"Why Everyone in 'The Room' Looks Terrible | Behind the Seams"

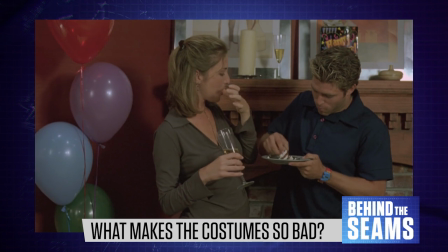From the get-go, The Room's concept is wildly at odds with its tone and aesthetic.
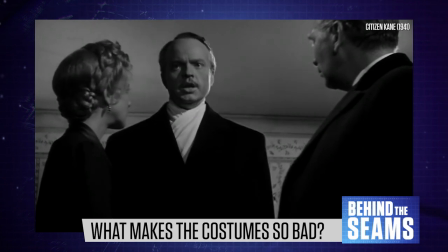Wiseau loves classic Hollywood dramas like Citizen Kane and Casablanca.
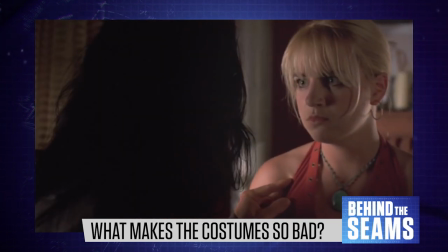One of the room's most famous lines is actually a reference to James Dean in Rebel Without a Cause.
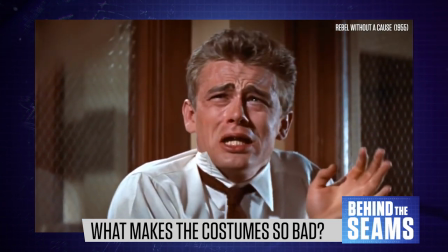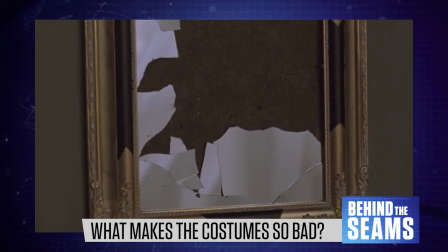Focusing on money, infidelity and toxic relationships, The Room is meant to be a tumultuous drama.
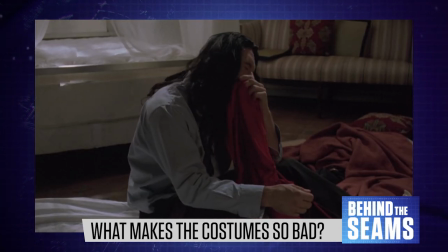In theory, it should resemble something like A Streetcar Named Desire, by Tommy Wiseau's favourite playwright, Tennessee Williams.
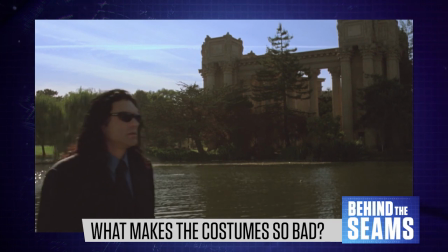But the room's writing and direction are obviously appalling,
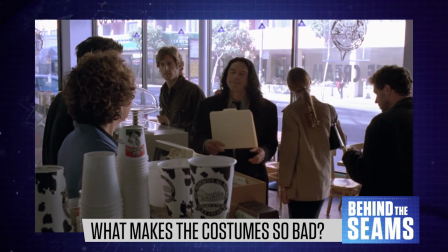and the film's visual style conspires to make us feel like we're watching a sitcom.
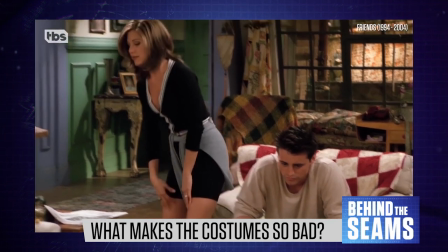Characters walk in and out of fake-looking sets, wearing the kind of blandly trendy clothes that we usually see on sitcom actors.
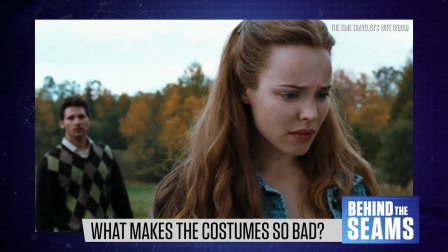To remind you of what a film like this should look like, consider some other romantic dramas from the early 2000s.
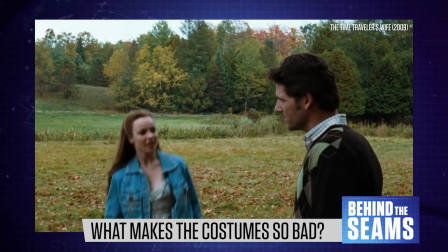Before Sunset, The Time Traveler's Wife, or Eternal Sunshine of the Spotless Mind.
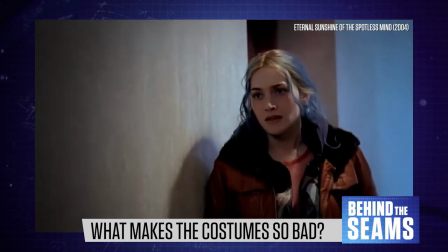These films are grounded in reality, with costumes that tell us something about the characters' personalities.
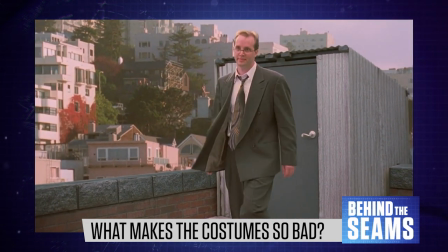Meanwhile in The Room, the main characters often wear costumes that actively undermine their roles.
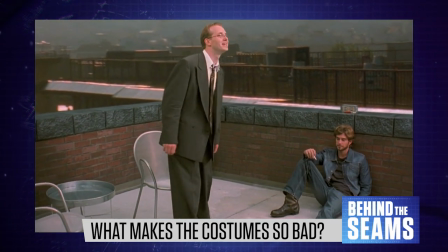These disorienting messages actually condition us to laugh at the film.
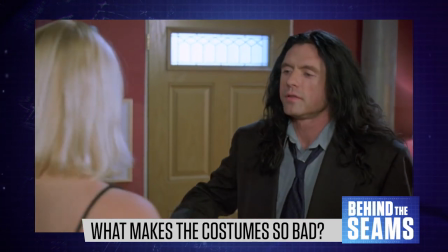Comedy is all about the unexpected, and The Room is basically a long series of accidental punchlines.
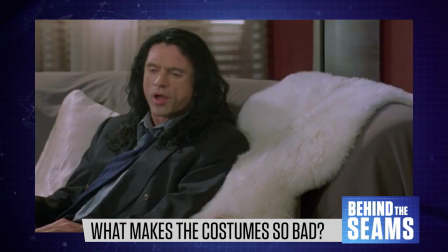When something serious happens, it just feels ridiculous.
You're right.
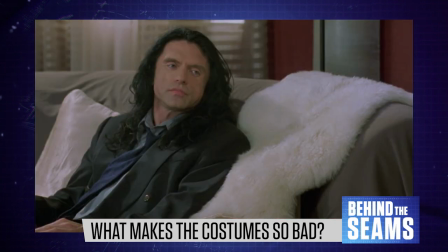The computer business is too competitive. Do you want me to order a pizza?
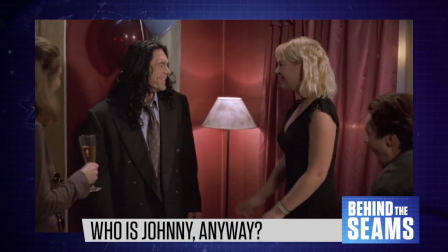Whatever, I don't care.
When it comes to inappropriate costumes, Johnny is obviously the worst.
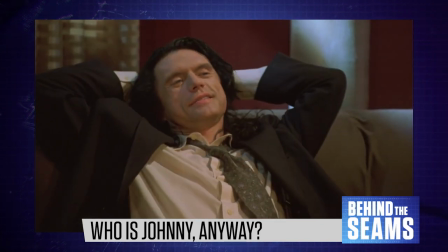He's meant to be a successful banker and his friends look like yuppies.
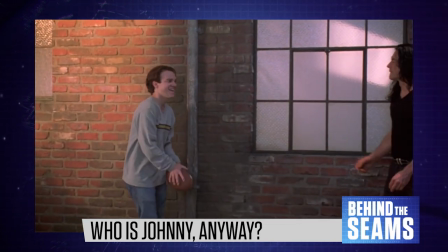Yet Wiseau is clearly middle-aged and looks more like the roadie for a metal band.
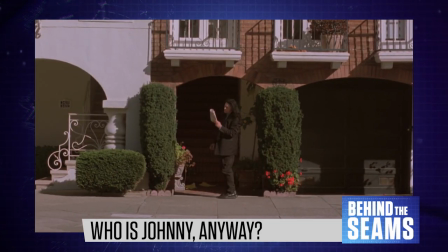His stringy, dyed black hair and rumpled suits would never pass the dress code at a high-powered
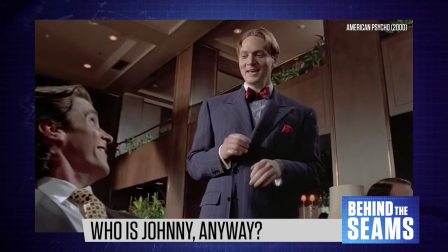finance job. a setting that audiences would easily recognise from movies like American Psycho.
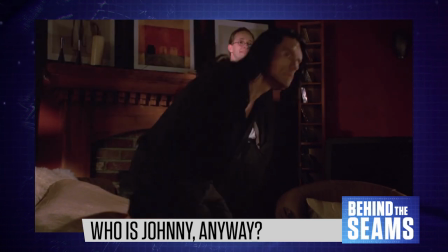Very nice, Lewis.
But Johnny's unconvincing costume fits perfectly with the clumsy screenplay,
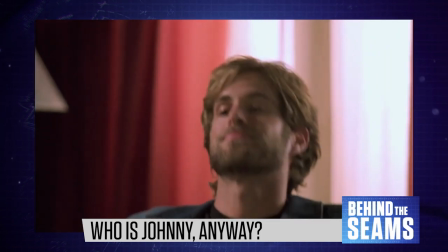which displays a childish understanding of work and relationships.
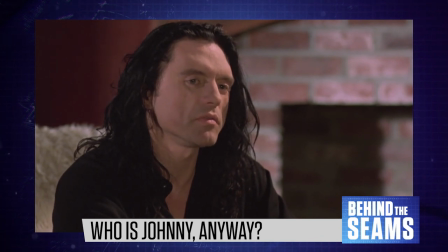The Room is built on a foundation of regurgitated ideas about American society,
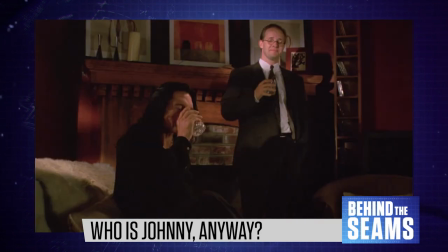drawing more from pop culture and stereotypes than actual lived experience.
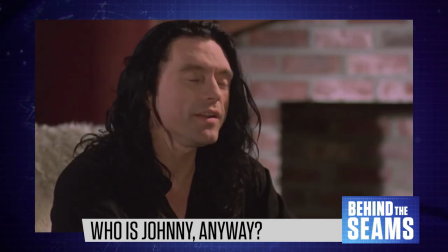Tell me about your problems, Johnny. Peter, you always play psychologist with us.
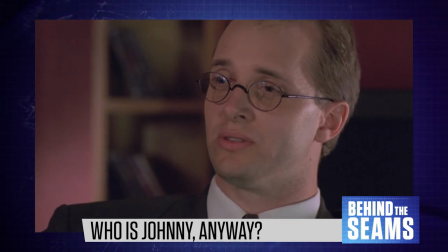Look, I'm just your friend. I'm just worried about you.
For instance, he knows that men tend to bond over sports,
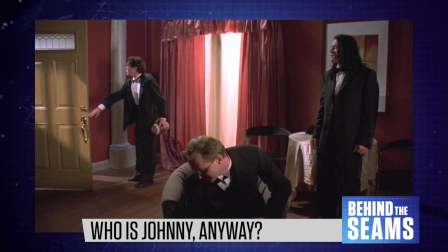but he portrays this by having them throw a football back and forth as an awkward prop, even when they're wearing tuxedos for a party.
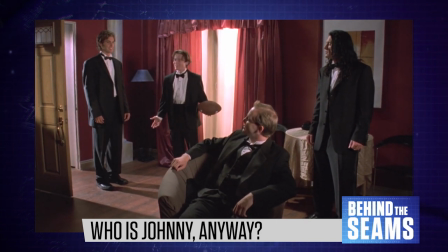You guys want to play some football? in Texas? No, you gotta be kidding.
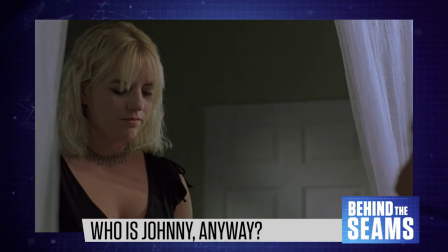Wiseau wanted to tell a story about a rich man being double-crossed by his gold-digging girlfriend, so he wrote his main character as a banker.
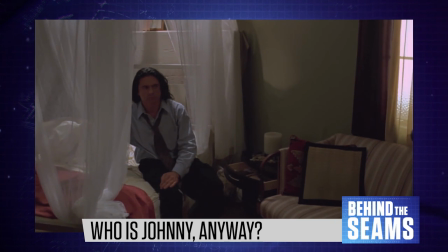But the character doesn't look like a banker because he's played by Tommy Wiseau.
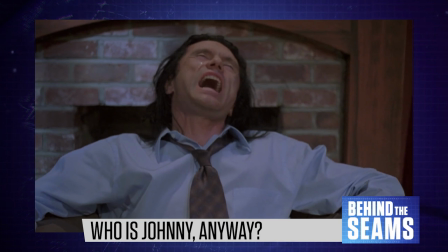And Tommy Wiseau's true nature will shine through no matter what.
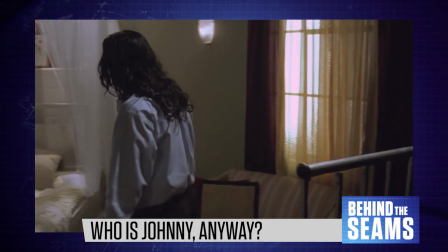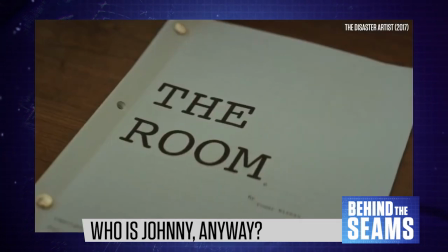This is a big part of why The Room gained a cult following, and why The Disaster Artist was adapted into a comedy movie starring James Franco.
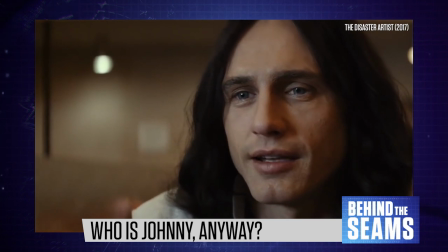Wiseau is instantly recognizable, from his fashion sense to his unusual speech patterns.
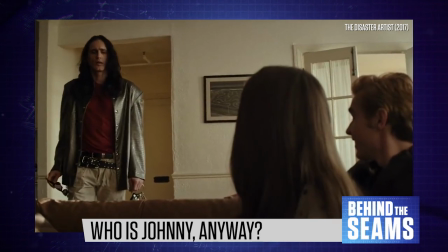When you see him in person, it's startling how similar he seems to his character in The